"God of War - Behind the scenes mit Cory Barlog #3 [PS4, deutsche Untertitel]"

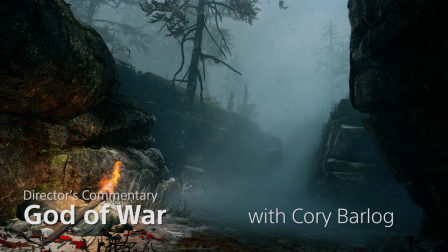[0:05]
Hello, my name is Cory Barlog, director of God of War. And if you have not played God of War, spoilers abound. Go away. Come back after you finish playing, and then I'll give you a little insight on how we made the game.
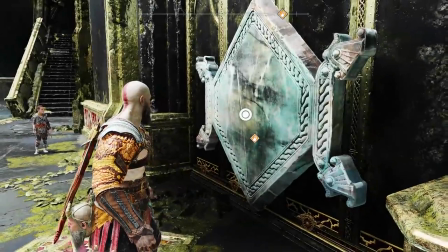[0:16]
All right, so we're here at Tears Vault.
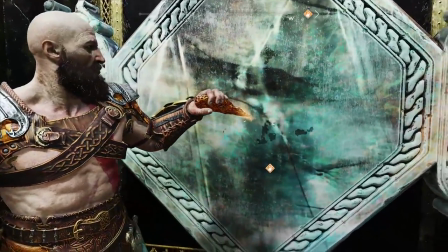[0:19]
This is the right after you've gotten the chisel from the stonemason's level.
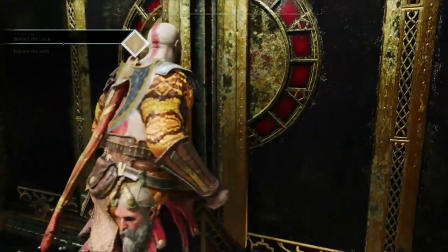[0:28]
Now you're stepping in to see how to head down to Tears Vault and get the black runestone.
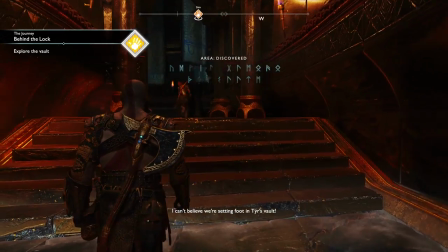[0:34] Wow! I can't believe we're setting foot in Tears Vault.
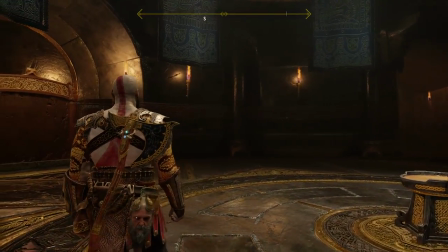[0:40] Another one of these.
So this is the little introduction to something you're going to find out later.
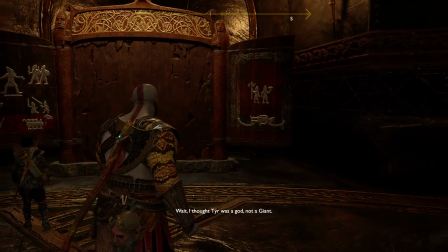[0:47]
Wait, adding a bit of mystery.
There's a missing panel. What does this mean?
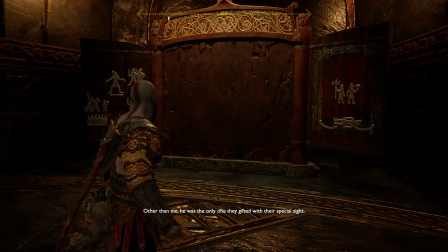[0:51] He was loved by everyone, including the giants. Other than me, he was the only one they gifted with their special sight.
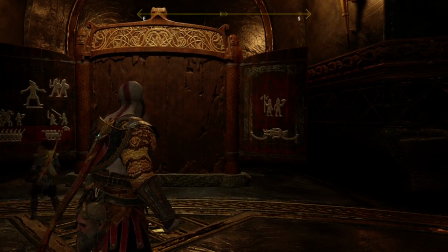[0:57]
It's wonderful to actually have the time in this experience to be able to set things up that aren't even relevant for 8 hours, 9 hours.
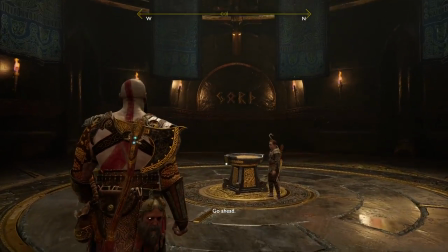[1:07]
This is a really great moment right here.
Actually, come look.
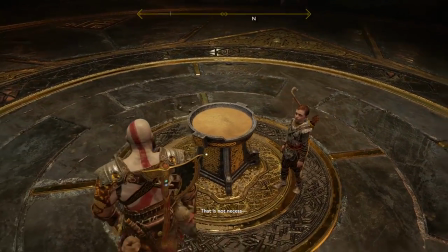[1:11]
Let me show you how to The tables have turned, and his son is going to teach him something. Let me teach you something.
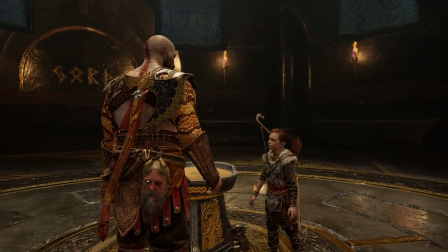[1:17]
This is definitely taken from when my son would point in the storybooks and have my wife read in Swedish, and he kind of look at me and, come on, old man, learn.
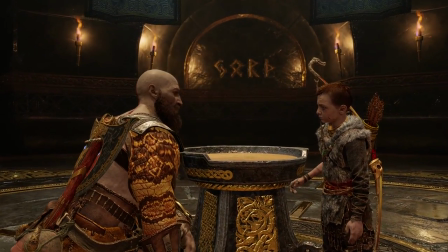[1:26] I know how to read. I know how to read. Just not this.
Except he has other people read for him.
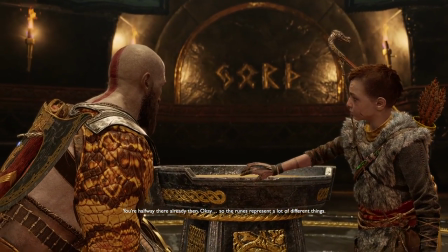[1:31] There already, then. Okay, so the runes represent a lot of different things. Some gods, some animals.
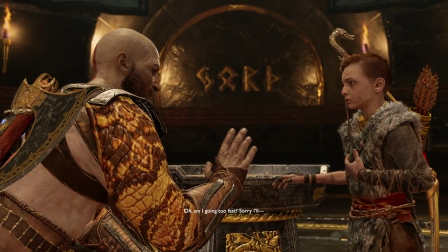[1:38]
And this whole scene wasn't originally in the game.
Not that.
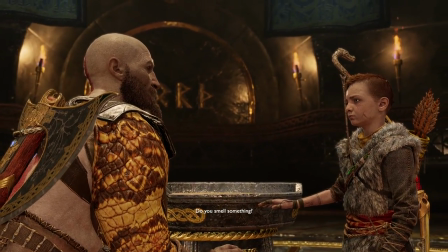[1:42]
We had changed a few structural points and lost a few areas and needed to fix a problem.
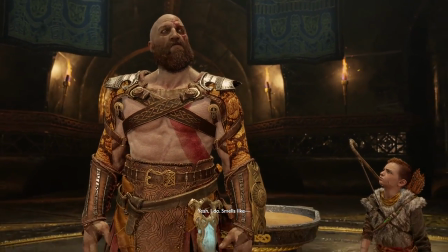[1:47]
And it turned out that this fix, to me, created one of the most powerful moments in the whole game.
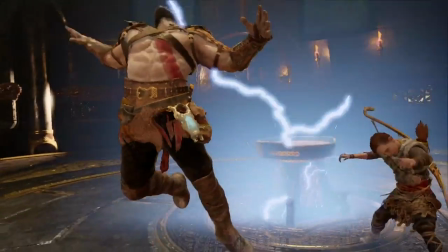[1:52]
So I will always be open to these kinds of changes and understand that everything happens for a reason.
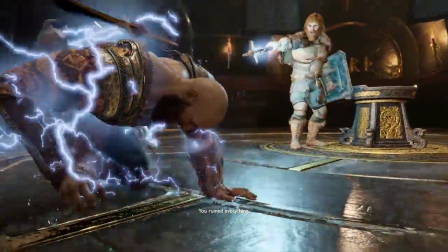[2:00]
And this whole scene is just incredible.
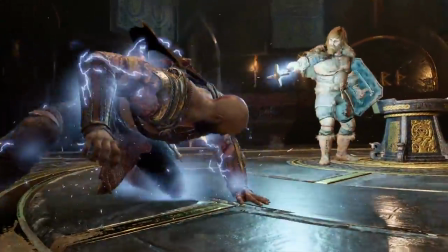[2:08]
Nolan. Nolan North, man. He is just amazing.
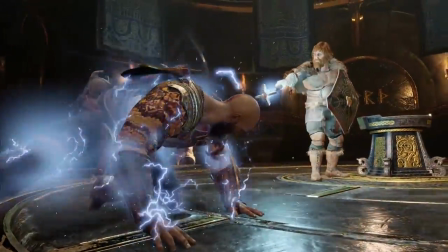[2:16]
Has a little bit of that, like, Emperor with Luke.
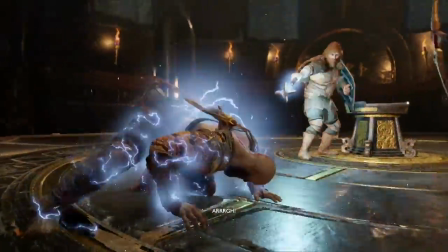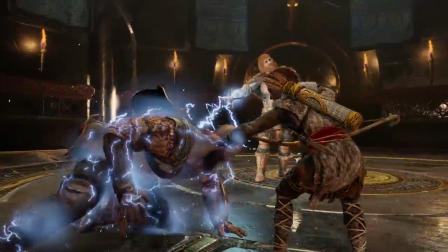[2:26]
But this sort of realization, this kind of
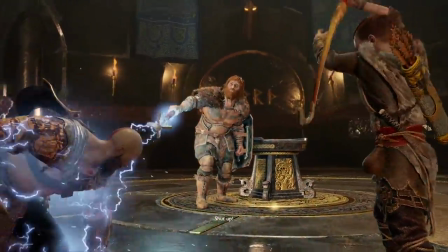[2:29]
Atreus' moment to really show his family colors, you know, this idea that he is truly Kratos' son.
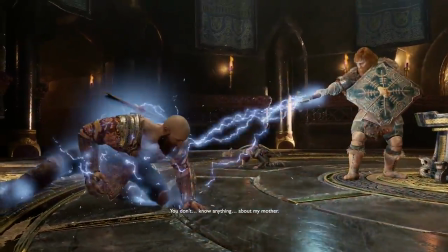[2:39]
But he's definitely not ready. Right? He's never been told that he's a god.
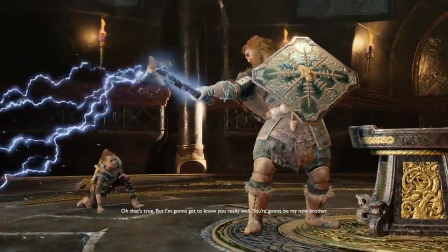[2:45]
So his body is still fighting all of this stuff. And that classic, like, Kratos rage pose coming out.
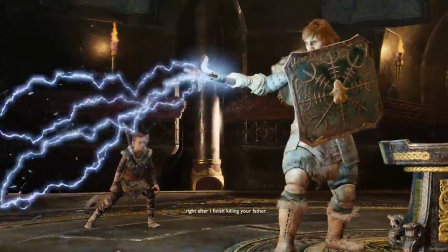[2:52]
Just...
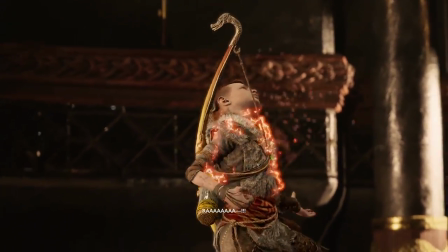[2:55]
So if you remember in the beginning of the game, rage mode was triggered the first time when Baldur actually threatened the boy.
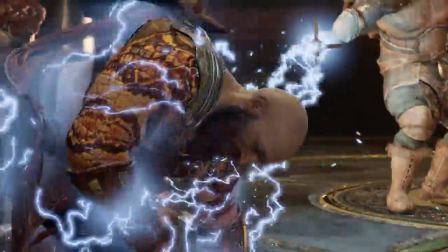[3:03]
Like, I'm going to go find out who you have hiding in that house. Kratos goes into rage mode. When his father's in danger, Atreus instinctively goes into rage mode.
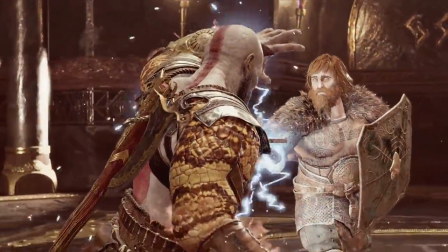[3:11]
But he's just not able to do that. So then that fuels Kratos' rage mode even more.
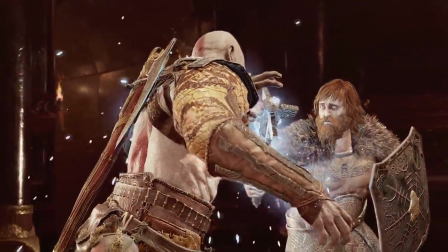[3:18]
And it just has this great kind of
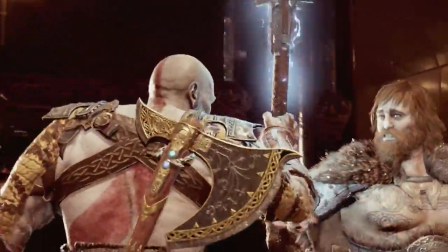[3:22]
mirrored dynamic, you know, that how far Atreus has come, but how far he has to go.
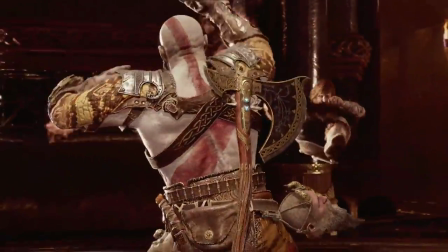[3:29] Huh.
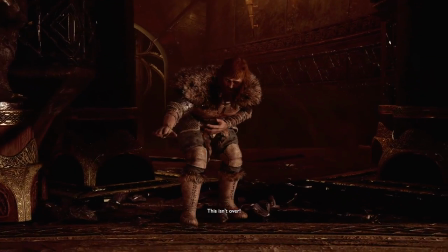[3:34]
Something I don't know if people pick up on. But he stays in his rage mode until he actually picks his son up.
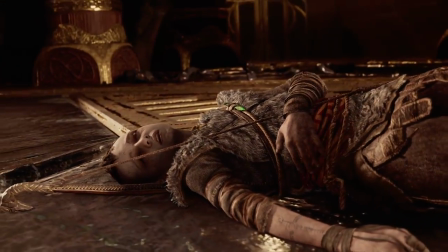[3:42]
So that he hasn't been able to calm himself down, and it is actually picking his son up.
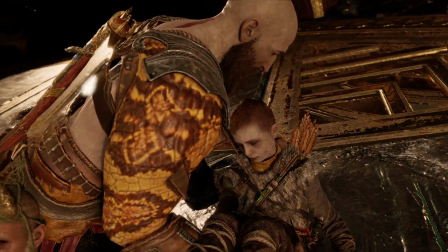[3:47]
That's the thing that calms him. That puts the fires out.
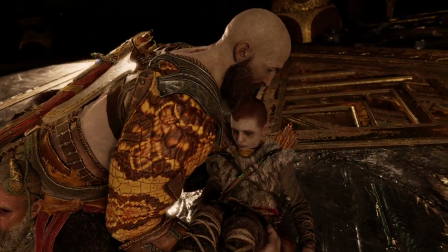[3:51]
He's worried about him, but actually making the physical contact, the thing that was so hard for him throughout the game, that's what calms him down.
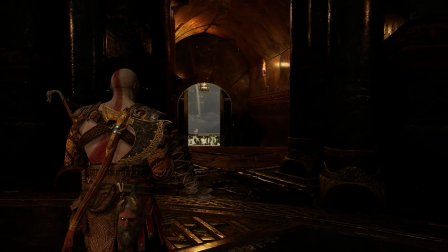[3:58]
It's the sort of knowing that he's able to do something.
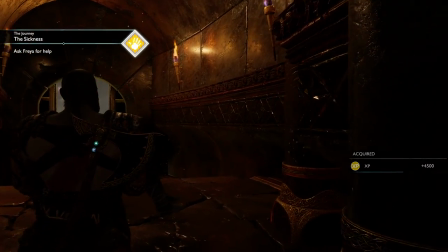[4:02]
And now this, we had to write a special sort of navigation for Kratos.